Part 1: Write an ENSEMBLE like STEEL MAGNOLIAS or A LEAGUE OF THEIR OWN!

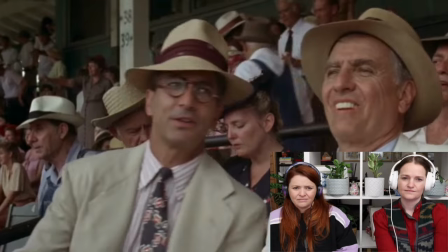12:29 But to be perfectly honest, I think the girls deserve most of the credit. Yes, they do. Fortunately, we won't need them anymore. This is what it's going to be like in the factories, too, I suppose, isn't it?
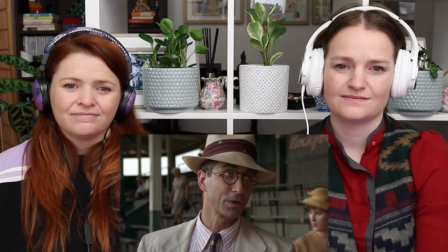12:42 We told them it was their patriotic duty to get out of the kitchen and go to work. And now when the men come back, we'll send them back to the kitchen.
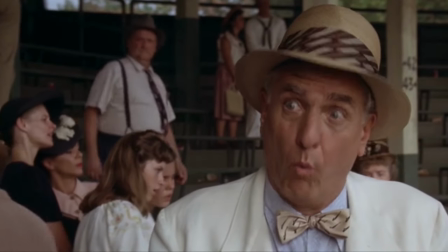12:48 What should we do? Send the boys returning from war back to the kitchen? Yes.
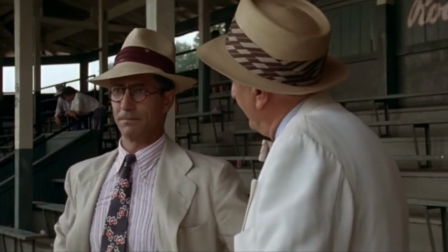12:53 Mr. Harvey, I'd like your permission to take over the league. I sold your product when there was no product.
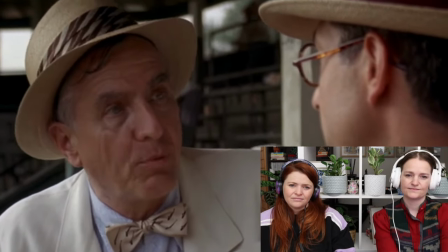12:59 This is a product. There is no room for girls' baseball in this country once the war is over. Yes, there is. I think you're wrong.
It's important to see his perspective throughout this because it shows how one character believes in this and supports this.
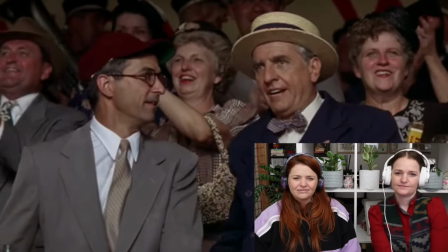13:15 Well, Walter, what do you say? All right, Ira. We'll stick with it.
Hot tip. Deciding which ensemble form your story falls into will help you avoid indecision. Indecision about character importance, which we will get to shortly. Indecision about style and how the story should be told. But it will also help you avoid including characters you don't need and even scenes you don't need. For my mash, I will take inspiration from... So, what is another expectation of an ensemble story? Character introductions. In ensemble stories, character introductions can make or break your movie. Because if your audience cannot remember or even tell them apart, then Effective introductions need to be distinct and spread out. Doing so will make it easier for your audience to invest in them and who they are, especially if you show us the unique personalities that set the characters apart. How do they do this in Steel Magnolias and A League of Their Own? Let's take a look.
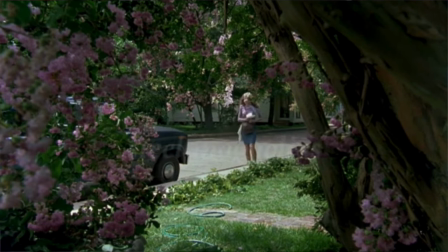14:24 So Anal is the new character, so we're coming in with her. Our perspective and her perspective are very similar, and every other relationship is very much pre-established, and you can see that straight off the bat. But we get to develop the relationships with the characters at the same time that she does.
Morning. Sorts of things. Sorry, she just tripped.
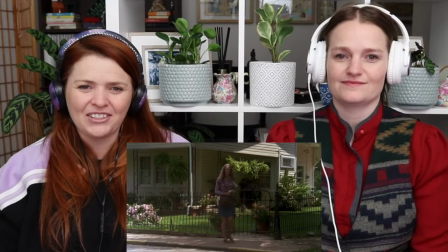14:43 That was either very good acting or this. And I think this is really clever too, how they've put the wedding as the way they introduce essentially all the characters.
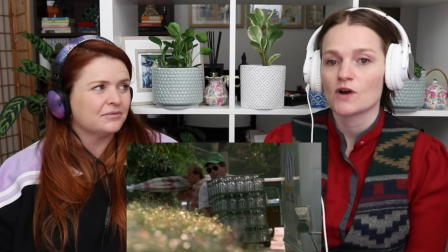14:52 So why now? Why today? Why are you starting the story at this point?
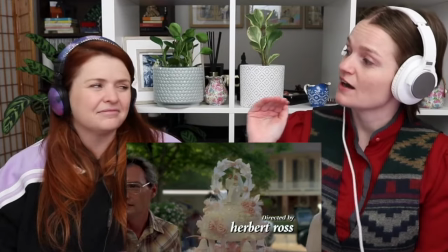14:55 And if you make it a wedding, everyone's emotions are running a bit higher, so conflict can more easily come to the surface.
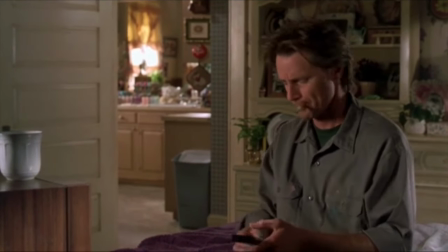15:01 Spud, turn off that stupid television. Gotta work on the truck. No, you gotta get the lead out.
What have we learnt about Truvy? She's very involved in the community, and her husband, Spud, is not.
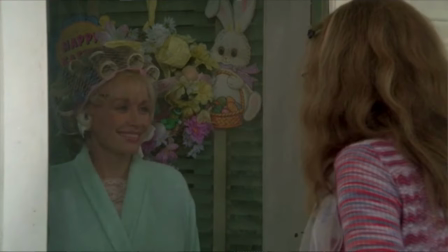15:14 I love this because it's someone who's so shy and meek, meeting someone who's so confident.
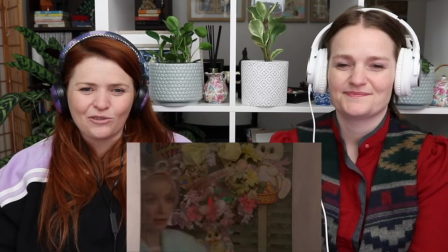15:20 Am I interrupting something? No, I'm just screaming at my husband. I can do that anytime.
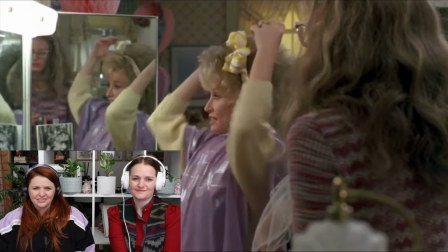15:26 So, best I can tell, young lady, you've just landed yourself a job. Oh, good.
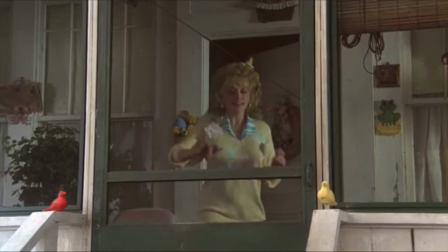15:32 Oh, thank you. Louie, hold up. I want you to meet a Nell.
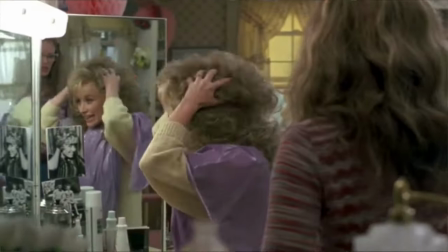15:37 Hi.
It's very quickly established that Truvy is the established person in her family, and her son and husband are not.
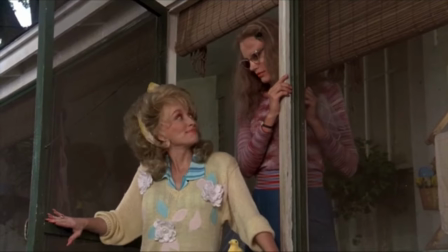15:45 Yes. Our son. We're so proud of him.
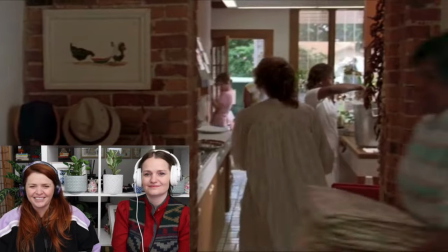15:54 This nail polish is drying way too dark. Practically pink, my foot. Looks like a stuck pig bled all over my hands.
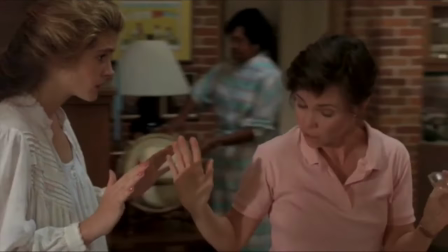16:01 Shelby, if I don't have something, I will send one of your brothers down to get some delicate pink nail polish.
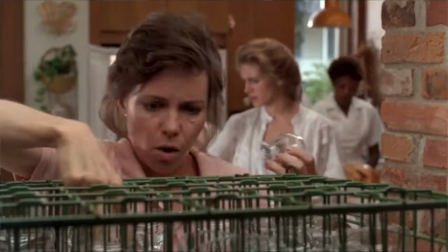16:06 So what have we learnt about them? I don't know what we learned about them. Well, from what I see, Shelby has gone to her mother for help straight away. So she's the one that she's looking for to solve this crisis of the nail polish. Look at this.
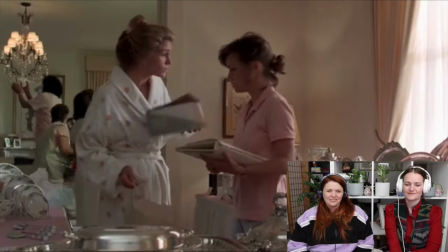16:19 Again, Shelby coming to her mum for help.
Rubbers. Please stop him.
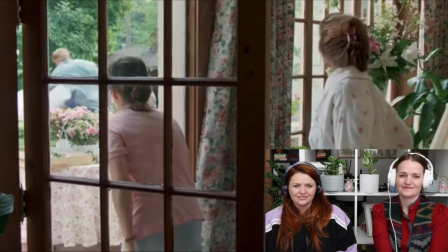16:25 Keep your voice down. Keep your voice. Jonathan, don't you decorate your sister's car with condoms. It's tacky.
And what does her mother do? Well, she tries basically to solve it.